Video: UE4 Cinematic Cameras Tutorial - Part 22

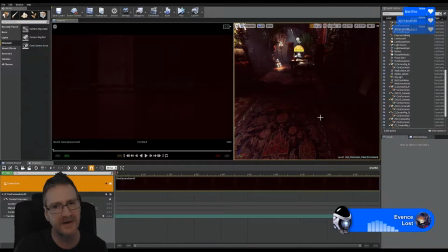(33:07)
I do that with all of my rugs and stuff that I put in, this building. I do it when I do Archbiz stuff as well, because I don't want to make stuff. Things can look really fake if they're too perfect, and I've said this to you guys before. Make sure stuff is not too clean.
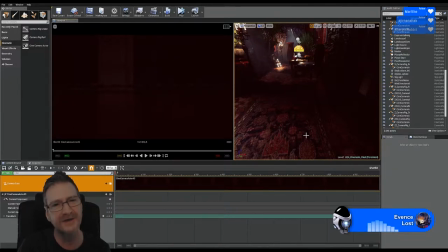(33:23)
If it's too clean, it looks too fake, because nothing in the real world is ever 100% clean like you get in a 3D. So I always dirty my stuff up, and I always add little details like things like rugs. I always put a couple of creases and stuff in them to make them look more realistic.
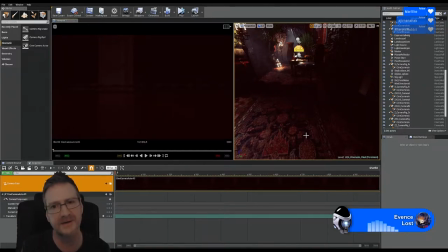(33:42)
And I do that with my Archviz stuff as well, not just this level. The texture doesn't look like a plane to you, Sniper Echo.
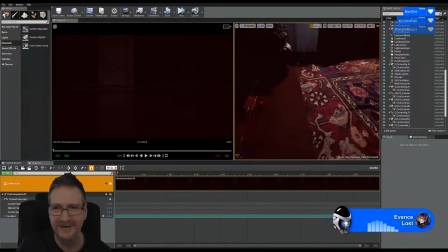(33:52)
What do you mean? Well, the rug is sort of kicked up in this corner here, but it is a plane.
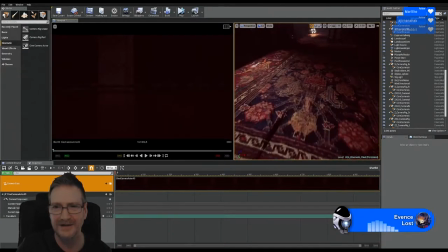(33:59)
It's just a plane. And that's just one texture for the rug. And it's an old rug too, so the texture is quite beaten up and damaged.
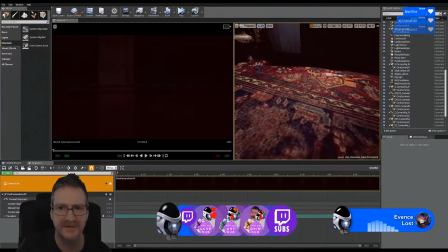(34:10)
The rug is actually quite old. You can sort of see it's worn out in parts and stuff. And I did that because we're working in an old building, so we'd have an old rug.
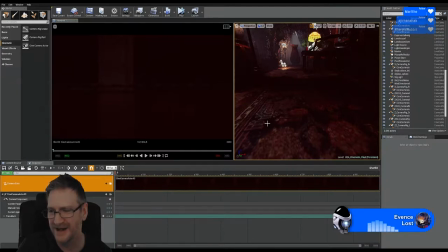(34:22)
Beck says, too often you can see these perfect square rugs, even sometimes in big games. Quite odd, funny to see. It is, yeah. Yeah. You see, like you say, these big square rugs that are completely clean and crisp and really flat, and it's really unnatural, really unnatural.
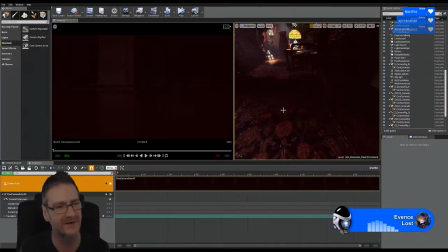(34:41)
Now, I'm not saying that, you know, maybe people are looking at their rug in their room and they're saying, well, my rug's completely straight and there's no wrinkles in it. That's fine. That can, you know, if you're diligent and you make sure that you position your rug every day after you've been walking on it, and you'll have a completely flat rug.
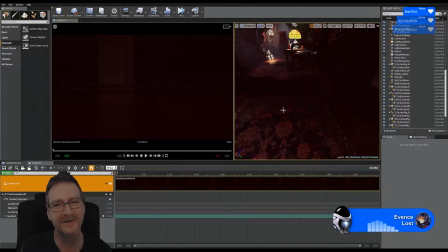(34:59)
Most people don't do that, though. and I find it looks more realistic if they're not that way. Because it doesn't look right. If you look in a game that has rugs that are completely straight and completely square, they don't look right.
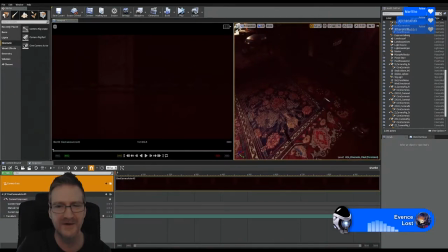(35:13)
They look weird. You want to have your rugs look real, then don't make them perfect. And don't texture your stuff up to be too clean.
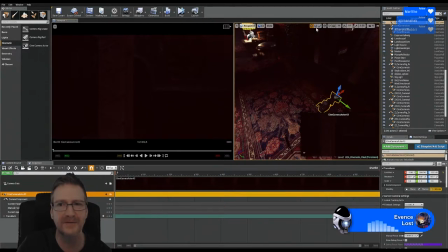(35:26)
Let's rotate our camera because it's facing a wall and we don't want that. It's going to turn angle snap on. I might turn it off, but
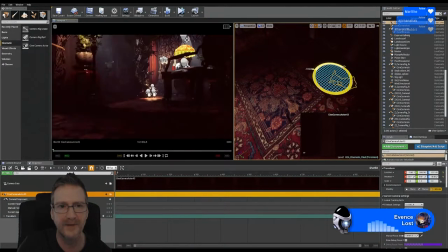(35:37)
there we go. Beck says, guess it depends on the environment. A house showcase can have them perfect, but not a house in a war zone.
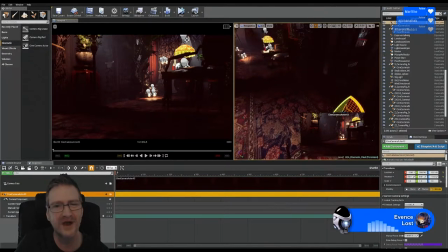(35:49)
No, and not a house either that people are living in, because you're walking over it, it's going to get sort of, it's going to get bunched up. Just the act of walking over a rug will move the rug. And unless, like I said, unless you're diligent and every day you're pulling on your rug to make sure it's completely flat,
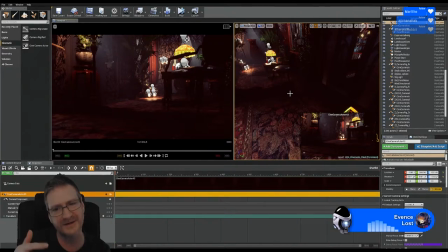(36:09)
it's going to catch in certain spots. It's going to lift in certain spots. It's just, yeah. So I always try and make mine not perfect, but I do that with everything, textures and stuff as well.
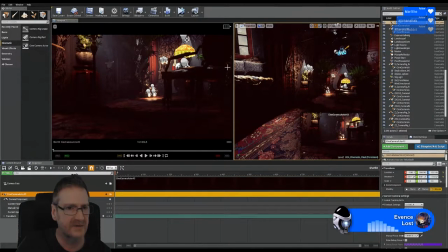(36:26)
Okay, let's get our camera into a position. Now, again, this on the left is what the camera is seeing, the cinematic viewport. So the first thing I'm going to do, though, is change the sensor height to 18 so we get our letterbox look.
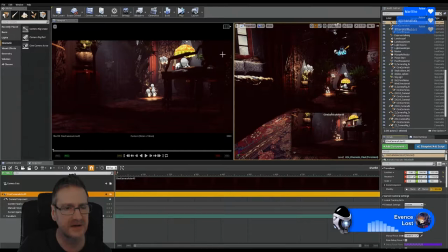(36:40)
I just really like this letterbox look. It gives the camera more of a cinematic feel. Okay. What I'm going to do first of all is I'm going to move the camera and then I'm going to adjust the angles and stuff.
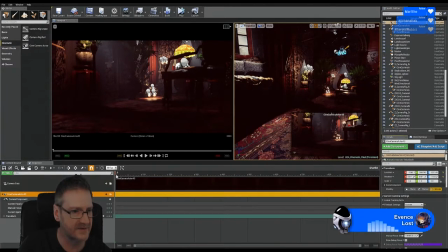(37:00)
So let's say our camera is here at this stage at the zero frame. Let's add keyframes by hitting S on the keyboard. That's our shortcut for keyframes. Let's move to the end of the timeline and let's move our camera.